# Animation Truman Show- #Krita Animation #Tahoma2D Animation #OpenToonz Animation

So, shoot.
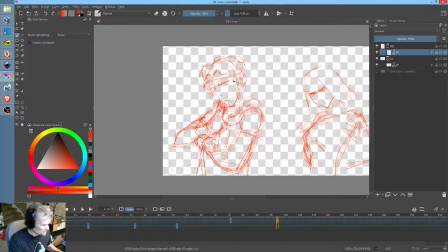I'm just going to really keep this
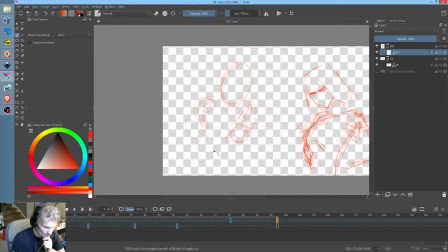[70:29]
loose and see if I can just stumble on the feeling of it.
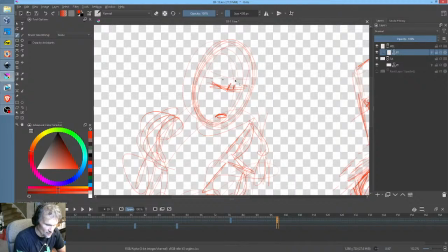[70:45]
I'm trying to get this idea that Mel, it's like he's taking the whole thing a little too seriously. And he's like, more importantly, where are we going to find a river? So I'm not sure how to play that. It's a really interesting line of dialogue because the right actor
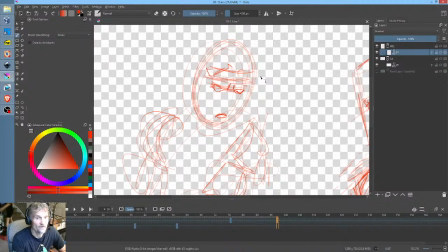[71:04]
could make it pretty funny, and a lesser actor probably wouldn't, or a lesser actor would do it in such a way that tries too hard to make it funny and sort of telegraphs to the audience how they're supposed to feel.
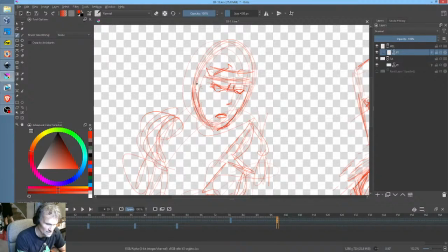[71:19]
And you don't want to do that. That's insulting to the audience. And so you always want it to be a little understated.
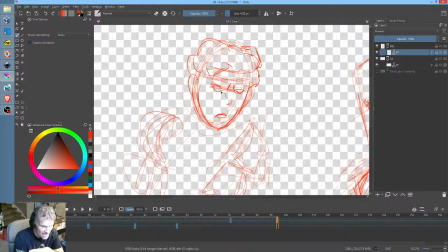[71:32]
In other words, his acting and his treatment of that line should be authentic to him, right? It shouldn't be a performance for the audience to try to make them chuckle. Does that make sense? It's a really subtle thing about acting that lesser actors tend to miss.
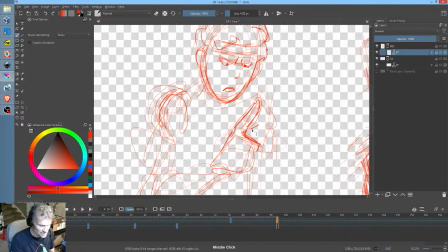[71:50]
So if you're dealing with budget films like the ones I've made, you do tend to sometimes bump into people who they don't understand these things, and they tend to overact because they feel like they have to tell the audience how to feel,
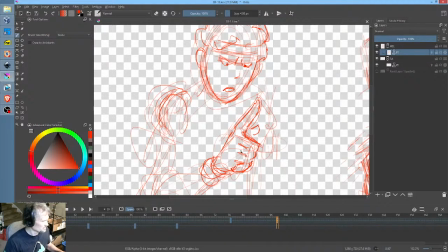[72:06]
and they don't. They're not trusting their audience at that point, and it's really quite a mistake.
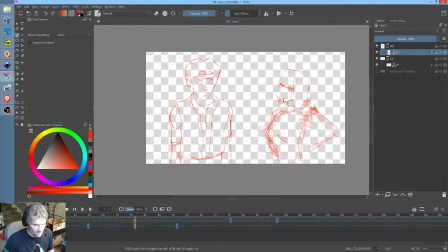[72:16]
So he's just sitting there. He might blink. Where are we supposed to find a boat? More importantly, see, I like that. I like that attitude. There are so many terms.
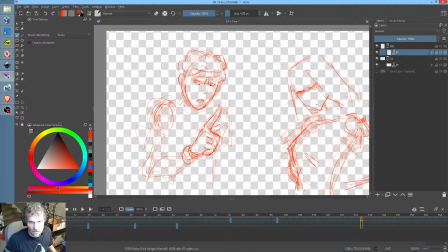[72:30]
Okay, I'm gonna go ahead and loop this. I'm gonna duck out for a couple minutes here, so we'll just turn off the microphone and let this loop, and I will be back in a couple minutes.